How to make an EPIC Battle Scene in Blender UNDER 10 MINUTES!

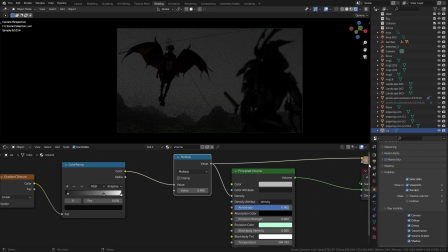We use this to control the density, so the lighter or wider values will give us values closer to 1 and the darker closer to 0.
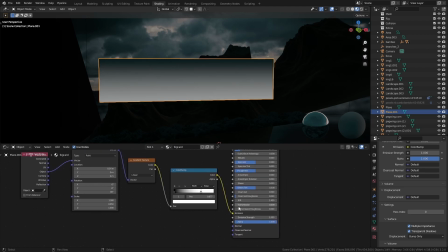That way we get our desired effect. I also created a long plane and used a similar technique to drive the emission and alpha inputs off of principal shader
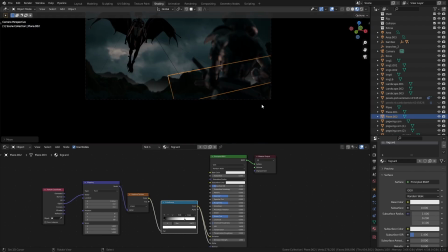to create these fog cards and place them behind each mountain to fake a lot of distance and atmosphere.
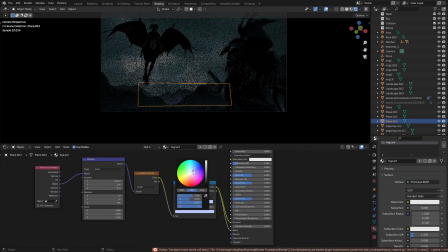One thing that the scene desperately needs is some trees and vegetation, and one thing I desperately need is for you to hit the subscribe button.
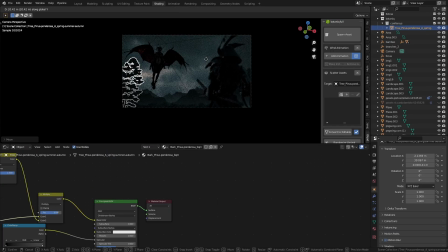So that's what I added next. using the super high quality assets from Botanique.
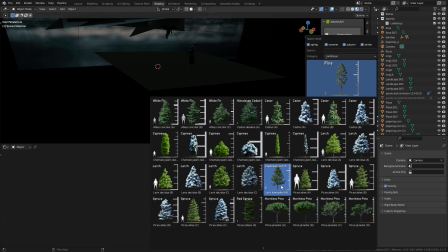It is a paid add-on, but you'll be able to find decent looking tree models for free on sites like Sketchfab and BlendSwap.
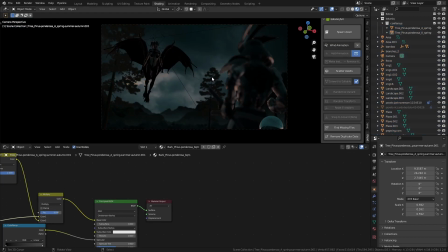In fact, that's how I used to create my older scenes that needed trees and stuff if I did not have the time to create them myself.
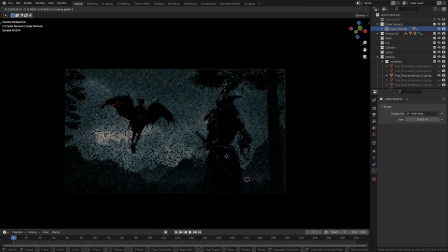And of course, there's always the option to learn and create them yourself, either from scratch or using free add-ons.
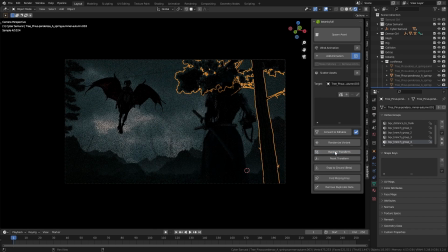But I gotta say, it's such a lifesaver to have an add-on like Botanique. I'll leave a link in the description if you want to check it out. You can also get this whole project on my Gumroad page, the link to which will also be in the description.
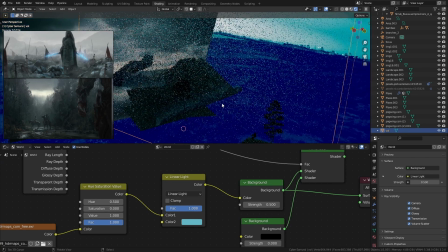Now coming back to the lighting, I was getting this weird shade of blue in the render which was coming off from the HDRI after I tried to alter its colors to fit the mood better.
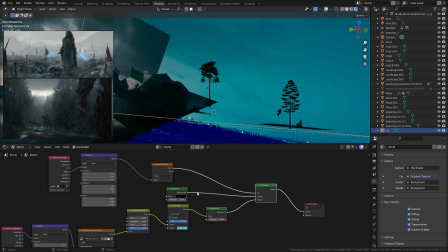So I used a gradient texture again to mask out the entire bottom half of the world and made it black so that it does not emit any light.
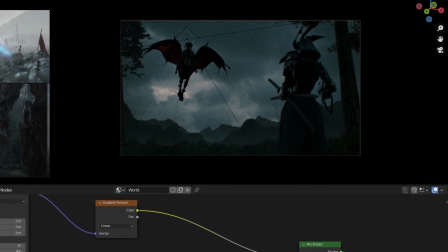I was struggling with the lighting in this scene because I could not imagine any other light source other than the sun that could add a significant amount of light to the scene while still being logical, if that makes sense. And then it hit me. Fire. Forest fire.
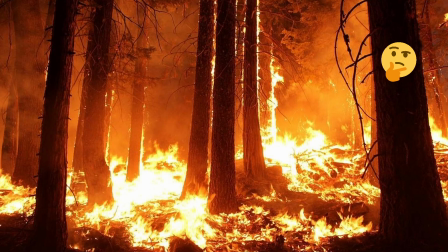So how do you create a forest fire? You already know how I'm gonna do it.
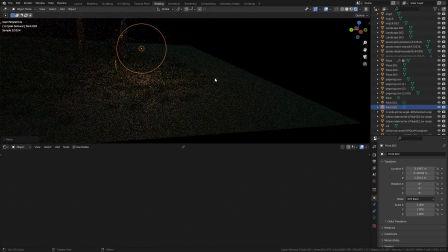That's right, a bunch of fire images that we put everywhere and add orange lighting wherever we need, and it would still make 100% sense because it's a forest fire.
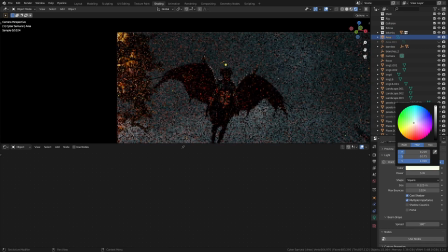Now we can get really creative with the lighting and add some highlights to clarify the subjects on both sides,
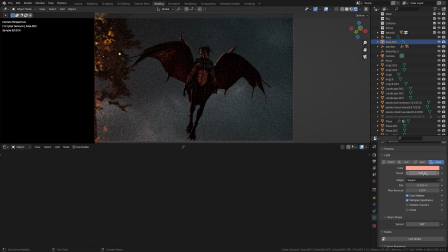because we can explain this side as the light coming from the fire and this side as the light coming from the moon.
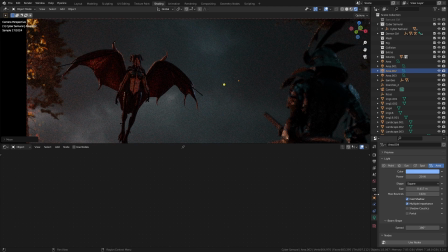We can also add some lights inside the volume in the frame without the volume dispersing the light by simply turning off volume scatter under the ray visibility in object properties.
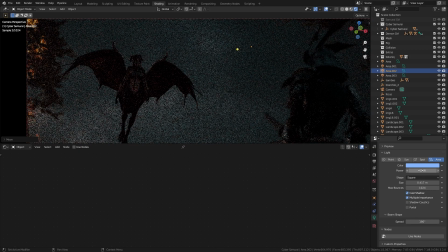This will allow us to add fake lights anywhere to create our desired effect. The scene was coming together and now it was time to fix some issues.
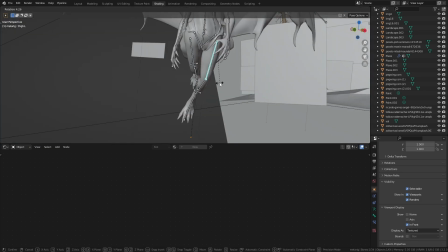The main issue was the pose of the demon girl, which was kind of stiff, and so I needed to make it look like she was flying from the left to the right as if she was heading to the other side of the forest to destroy it,
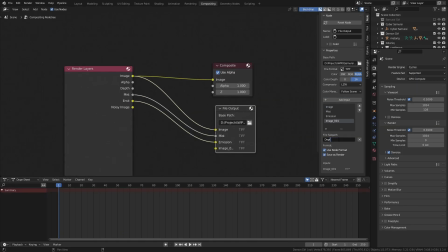and she encounters the samurai on her way. Once the little tweaks are done, it was time to render it out and bring it into Photoshop, where I did further refining to bring more life into the render.
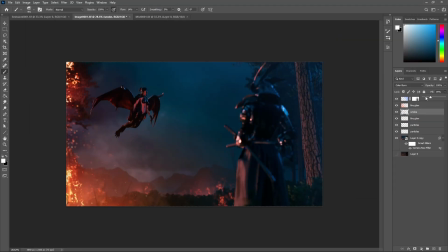This meant adjusting the colors, adding some extra glow, ember, smoke, dust, some magical particles because they look cool,
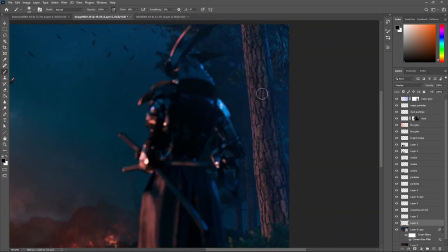birds flying to find shelter, adding some details to the trunk of the tree, vignetting the edges,
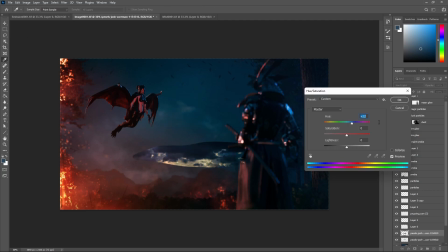and adding some details to the sky at this part because it looked kinda bland.
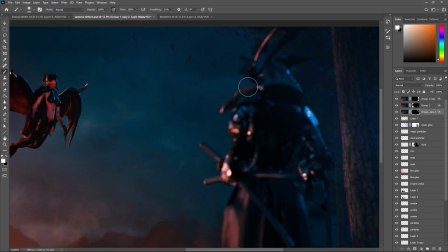I also added these cool flares to the eyes of the demon and added some chromatic aberration to certain parts to add to the supernatural vibe of the scene in addition to the realism.
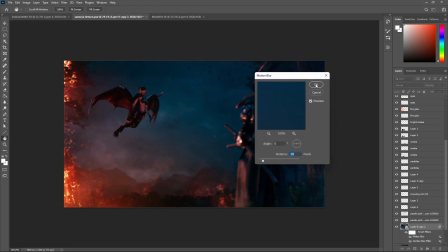I also made a duplicate of the original color corrected image and added some motion blur to it,
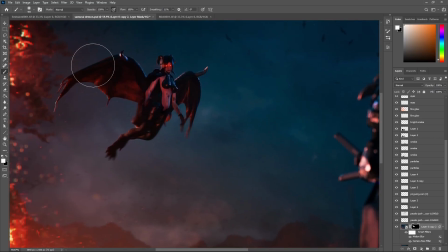made a mask, and painted near the demon at certain parts to make it more apparent that she is in motion. And that's all I did to create this scene. Now behold the final result.